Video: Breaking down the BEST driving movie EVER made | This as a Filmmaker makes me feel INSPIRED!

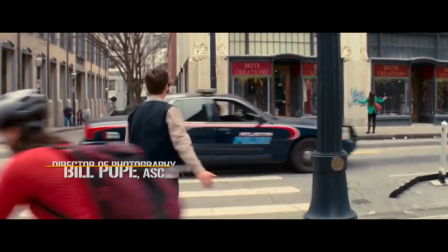4:12 Some of it is even written on the walls. Also the The ambiance from this scene matches the music as well.
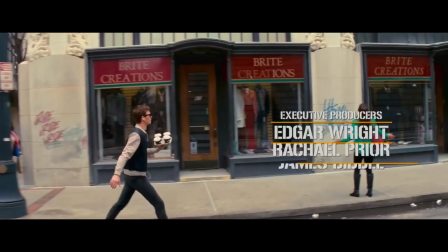4:17 When Baby is ordering, he even contemplates his orders through the music, even though he knows what he wants already.
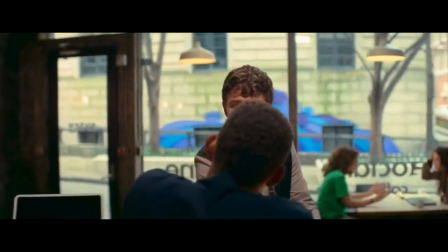4:24 Someone mentioned this to me and I see it as unique storytelling but also something that goes unnoticed.
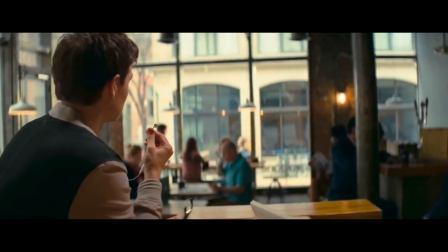4:29 He was happy and worry free on his way from the heist hideout and the music sounds a little positive.
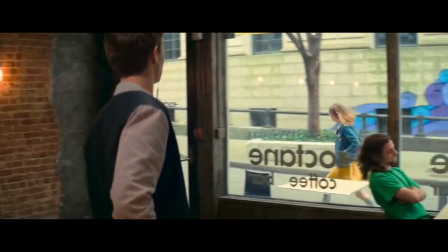4:36 But on his way back after seeing the girl that he likes, he runs into trouble, leading to a life he didn't want to live. and the music key changes to sound a little bit more menacing.
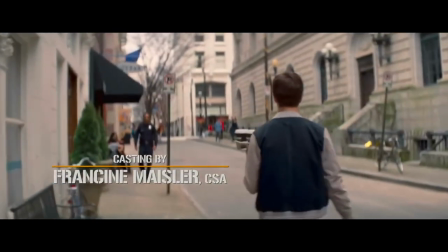4:45 There are plenty of ways to tell and progress a story. This doesn't have to be through dialogue only.
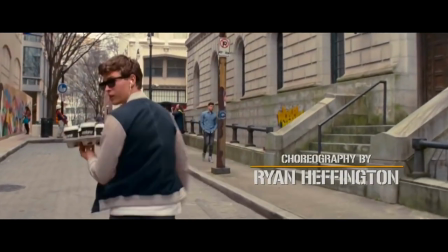4:50 Silent Films did it through music and action. You can also do that with color.
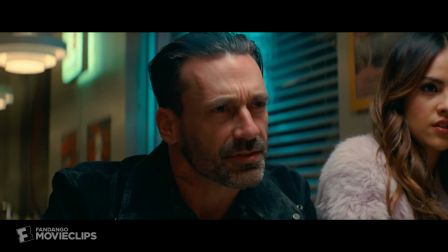4:55 It was foreshadowed in this that when Buddy sees red, he is relentless and brutal. This actually shows when Buddy is trying to kill Baby.
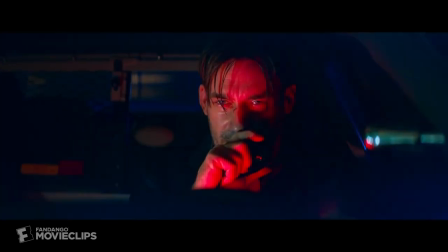5:02 Buddy was in a cop car with a red ceiling light on and is going berserk trying to kill Baby. Now that's good storytelling.
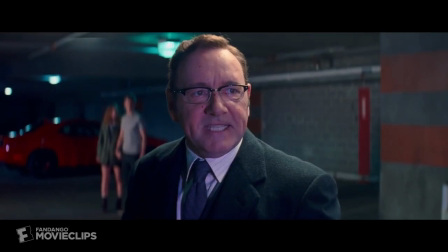5:08 I'm not breaking down this whole movie, just the parts that stand out to me.
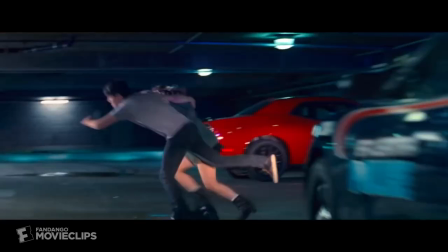5:11 The one blooper and scene that kind of stood out to me and I didn't know how they pulled it off without injuring the talent is the scene where Baby's glasses got smacked off.
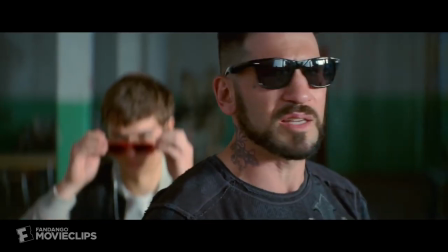5:19 You can kind of tell it was shot multiple times because there's a scratch on his face that wasn't there before and is being covered by makeup.
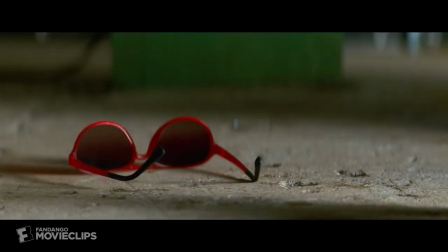5:26 I don't know how I could do that scene differently without injuring Baby more than he already was, if not less.
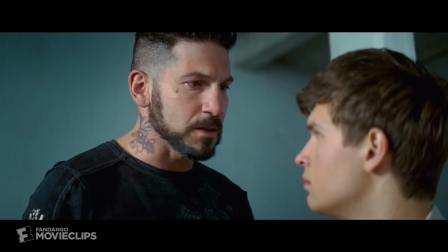5:32 I know that's something small and probably pointless to point out, but these are some things that stand out to me as a filmmaker.
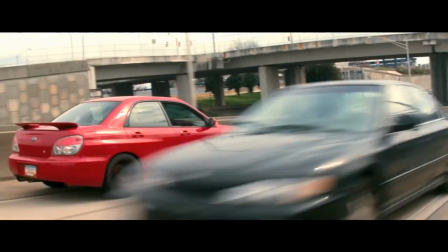5:39 And as a filmmaker this movie makes me happy and inspired and motivated to create bigger and better car chases.
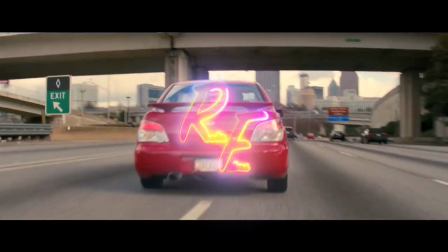5:46 If you enjoyed this video please subscribe and help us reach 1,000 subscribers. I am Matt Ford and as always thank you guys for watching I'll see you next time.